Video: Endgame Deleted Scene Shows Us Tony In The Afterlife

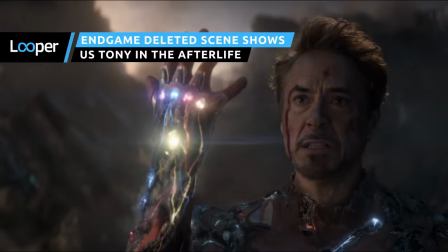0:01 Endgame took down our heartstrings plenty, but a deleted scene would have straight-up yanked on them.
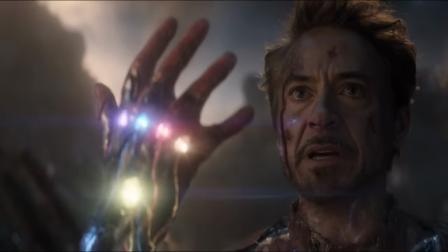0:06 The scene in question, recently made available on Disney+, depicts Tony Stark visiting an ethereal afterlife immediately after his universe-saving snap.
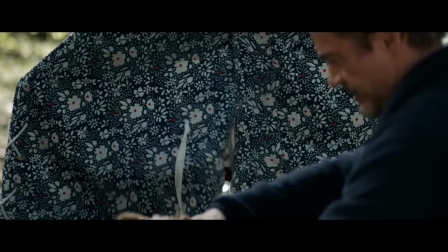0:14 There, he encounters an adult version of his daughter, Morgan.
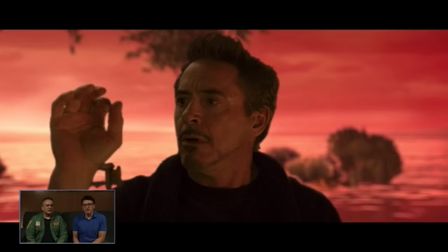0:18 While Endgame directors Joe and Anthony Russo had previously discussed the scene, we had yet to get a look at it before now, and it's every bit as poignant as you'd expect.
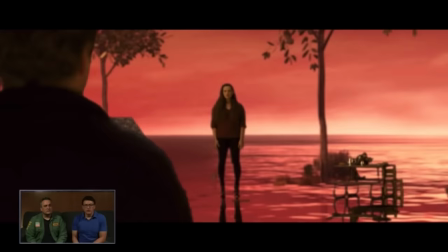0:26 In the scene, Stark suddenly finds himself alone in the peaceful realm, seemingly confused as to where everybody went.
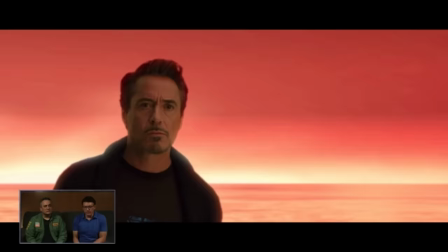0:32 Just as he begins to realize what must be happening, Morgan makes her appearance.
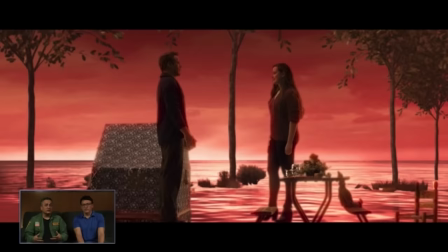0:36 At first, Stark isn't sure who he's looking at, but when Morgan offers the clue that the two are pretty close, he figures it out pretty quickly.
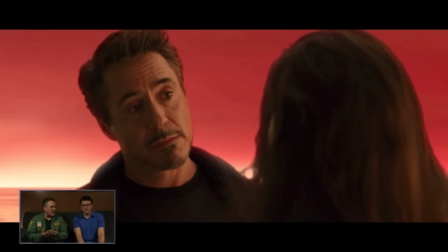0:43 Stark's face registers a thousand emotions as he looks at the daughter he'll never get to know, and he admits to wondering if he made the wrong decision in sacrificing himself.
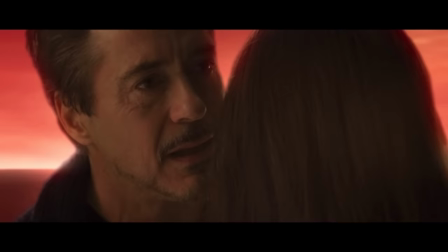0:52 And of course, the scene ends exactly as you'd expect.
"...I love you 3,000."
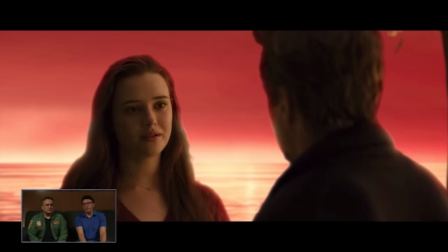0:57 There's amazing chemistry in the scene between Robert Downey Jr. and Katherine Langford,
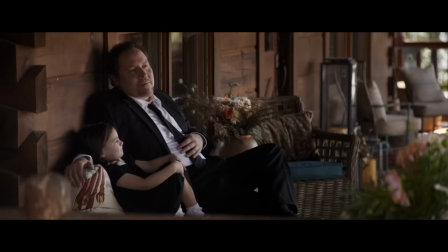1:01 who unfortunately was robbed of an appearance in the biggest movie of all time when this scene hit the cutting room floor.
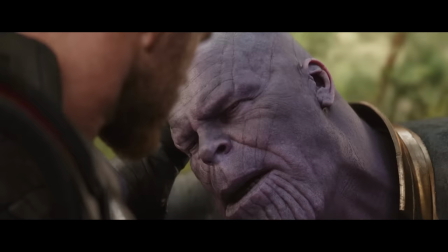1:07 It wouldn't surprise us, though, if Morgan Stark were to make an appearance in a future MCU film or several.
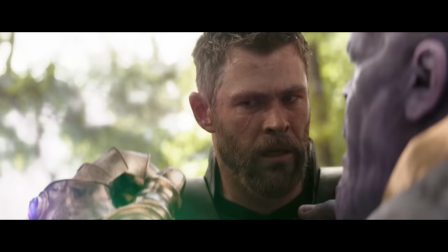1:12 In their commentary on the scene, the Russo brothers explain that it was conceived as a sort of bookend to a scene in Avengers Infinity War,
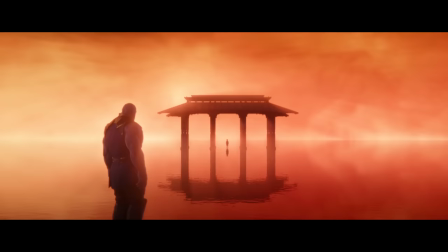1:19 specifically the scene in which Thanos, Thanos, having just accomplished his mission to snap half of all life in the universe out of existence,
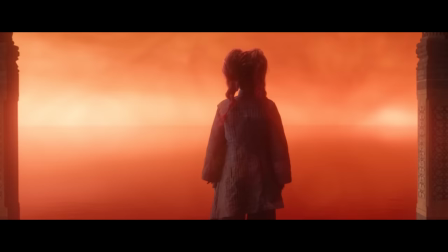1:25 was basically transported inside the Soul Stone.
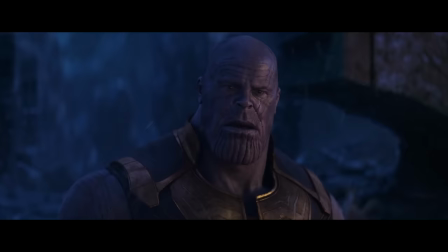1:28 There, he encountered a young virgin of his adopted daughter Gamora, who was one of the many people who died at Thanos' hands, so that he could accomplish his mission.
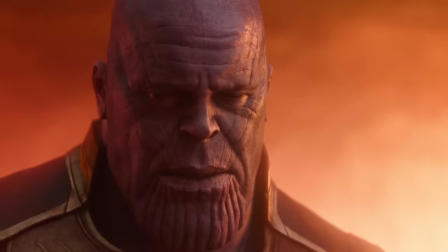1:35 Joe Russo explained, "...we sent him to what we would call the Way Station, to mirror what had happened to Thanos."
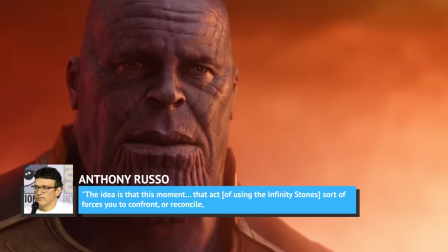1:41 Anthony Russo added that, "...the idea is that this moment, the act of using the Infinity Stones sort of forces you to confront or reconcile something that's unresolved in yourself, in your soul."
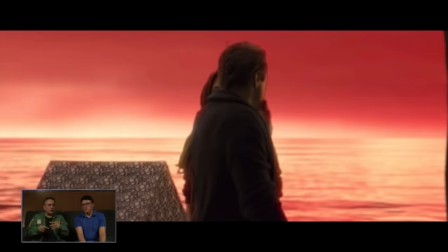1:51 Joe then explained that the reason an adult Morgan was cast was so Stark could come to terms with what he had done,
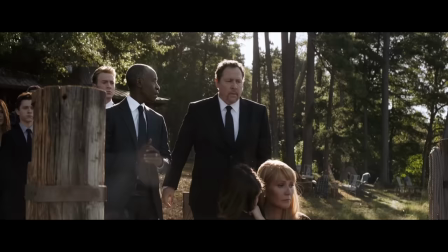1:56 and truly understand the fact that he was giving up so much time spent with his daughter throughout her life.
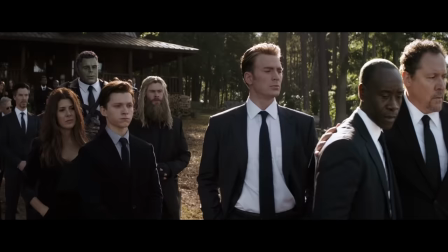2:01 However, at the end of the day, the scene was cut for reasons that are pretty understandable when you're talking about a flick that already ran in excess of three hours.
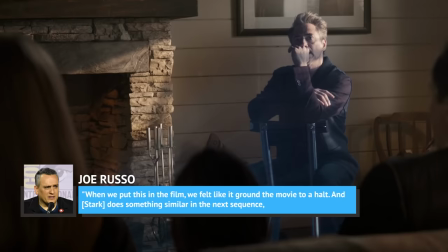2:09 Pacing. As Joe Russo put it, When we put this in the film, we felt like it ground the movie to a halt,
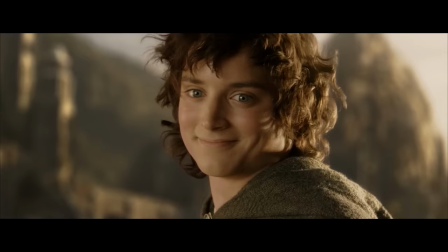2:15 and Stark does something similar in the next sequence, when he gives his own eulogy via hologram at his funeral.
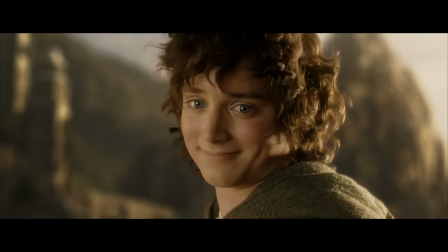2:20 The director continued to say that he and his brother were mindful of adding too many endings, which is a problem that popped up in The Lord of the Rings, The Return of the King.
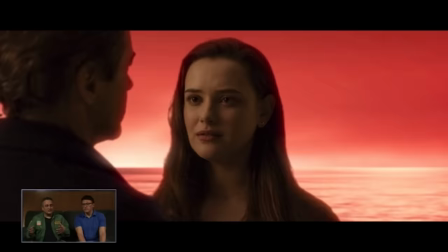2:28 Audiences might have felt like the film had ended on the perfect sentimental note, only for it to continue on to another and another.
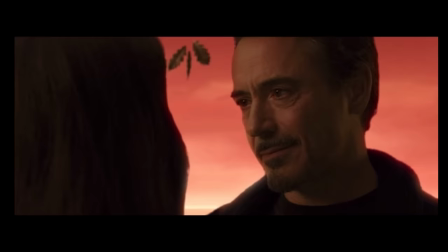2:35 According to Joe, "...what can happen at the end of a film this big is you can have ending after ending after ending and it starts to feel like the movie's never going to end."
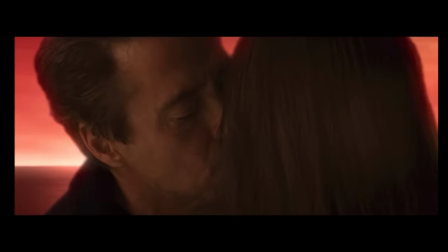2:42 In other words, the powers of the individual moments are watered down.
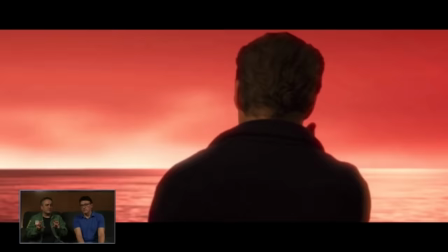2:46 "...and then the endings, when you have too many sequences in a row, you can dilute the value of each one of them."
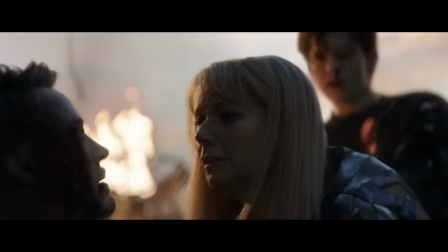2:52 Taking all of these things into account, the pair reluctantly decided that the scene had to go.
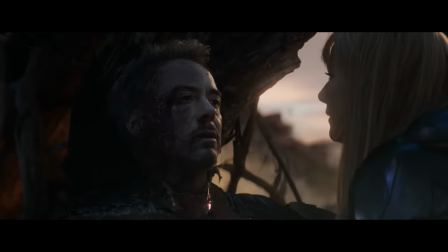2:57 Still, that doesn't mean we can't admire its power. Anyone in their right mind would admit that there wouldn't have been a dry eye on the house, at its conclusion, had they left it in.
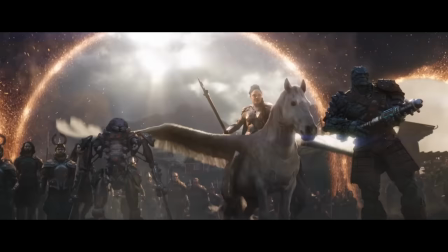3:05 Unfortunately, only time will tell whether Morgan Stark will make any further appearances in the MCU.
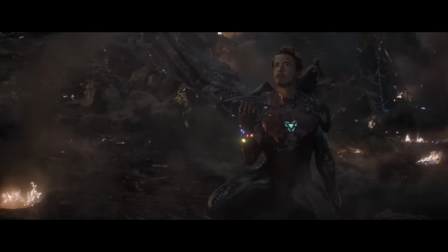3:10 In the meantime, though, you can revisit the triumphs and tragedies of Avengers Endgame to your heart's content with a Disney Plus subscription.
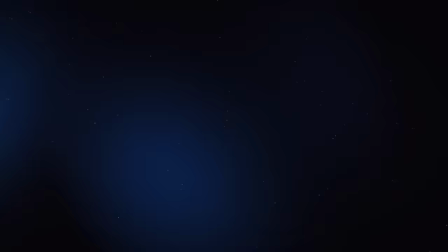3:17 The movie is available to watch on the new streaming service right now. Check out one of our newest videos right here!
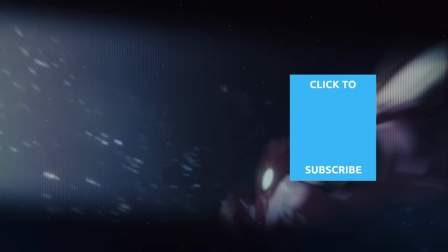3:23 Plus, even more Looper videos about your favorite movies are coming soon. Subscribe to our YouTube channel and hit the bell so you don't miss a single one.